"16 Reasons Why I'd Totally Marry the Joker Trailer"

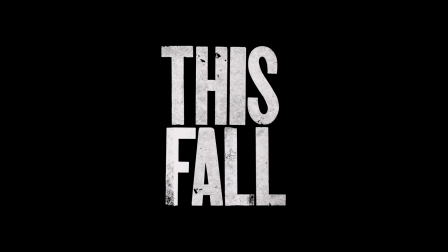249s
The woodblock typography is just so perfect. Typographic selection is a nuanced art, dealing with not only the feeling of a particular typeface, but also taking into account its historical usage.
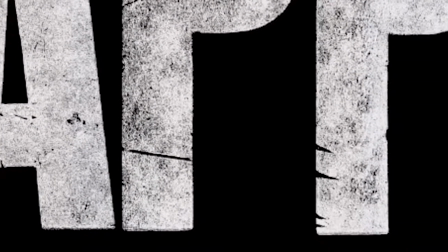262s
This woodblock typography is bold, it's slightly grungy.
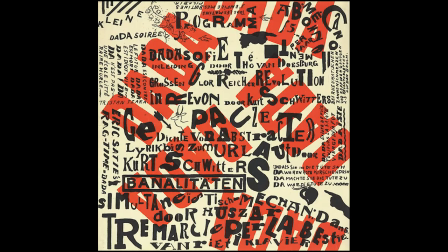267s
It evokes German expressionism, it evokes Dadaism, both are perfect for the Joker, not to mention carnival posters, of course. I can't find whence, but it definitely looks sourced from something. They only had access to one C, one F, one R. All three of their T's look unique.
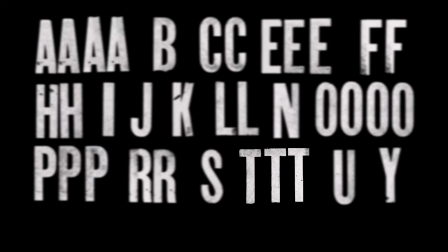286s
It is one of the most common letters, but they only had one R to work with, only had two E's. S only gets used once in the phrase this fall, so can't tell how many S's they had to work with, but get this. They had only two O's to work with, but the only time we see this absolute beauty is it's tiny,
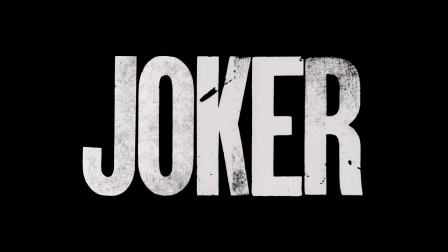309s
and in the word October, even the hero O in the word Joker is reused from the word on. I guess the big O showcase needed to be cleaner than the one with that little donut there.
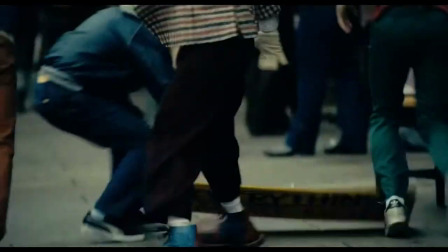322s
This trailer has 88 shots, an average shot length of 34 frames long, the shortest being 11 frames,
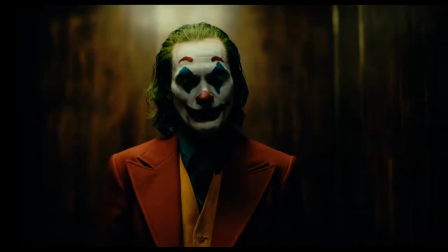330s
the longest being 130 frames, 120 frames if you count that one as two shots.
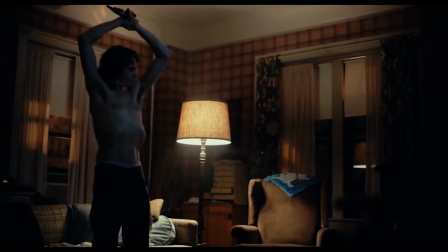336s
Things can go by pretty fast, you know, 34 frames long, average shot length, but your eye never gets lost watching this trailer.
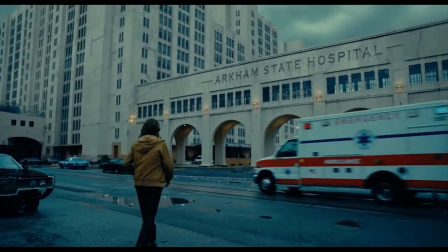344s
Either the cut is to a shot where the primary area of interest is in the same area of the screen as the last,
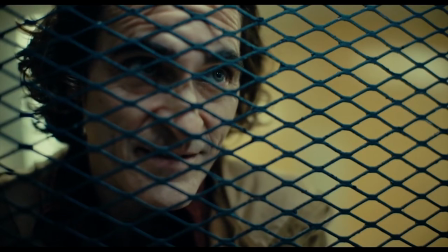350s
or it gives your eyes time to adapt. It's one of the longer shots. You know, well-composed shots really help this out. It's one of those things that's a lot harder to pull off than it sounds. There's a lot of forethought required. You know, you have to calibrate exact the shot order. That has to be planned out beforehand in order to make that all work. And seriously, mathematically calibrated every single shot. By hand. I calculated it all by hand.
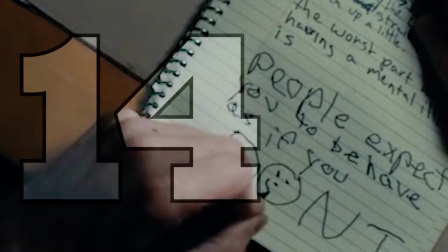381s
Love the corny little jokes that Fleck wrote. The worst part about having to live with a mental illness is people expect you to behave as if you don't.
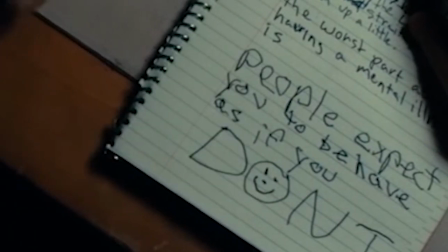389s
It's a true story. It's true and sobering and not at all a joke.
Let X equal the quantity of all quantities of X. Let X equal the cold.
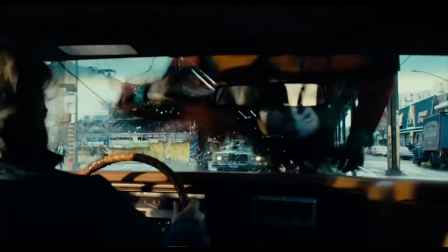399s It is cold in December.
I love the colors in this shot.
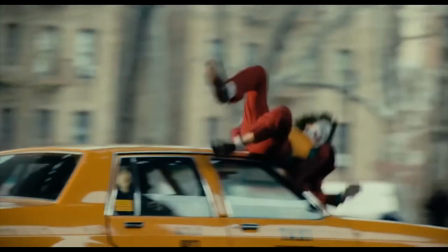403s
Calls attention to itself, especially in contrast to the muted yellows of the previous shot in the trailer.
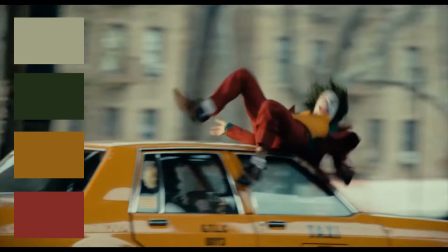409s
But who cares? Awesome colors, just these guys.
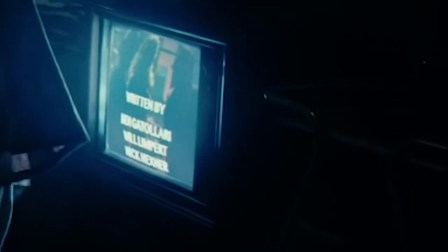414s
If you look them up, they're actually the names of miscellaneous crew members who worked on.
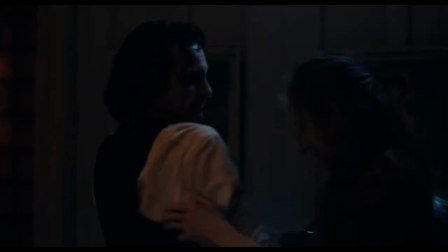419s
Heck, that's probably been pointed out by the Easter egg people already. I deliberately didn't watch any of that stuff in preparation for this video, but now I'm thinking that may have been a mistake.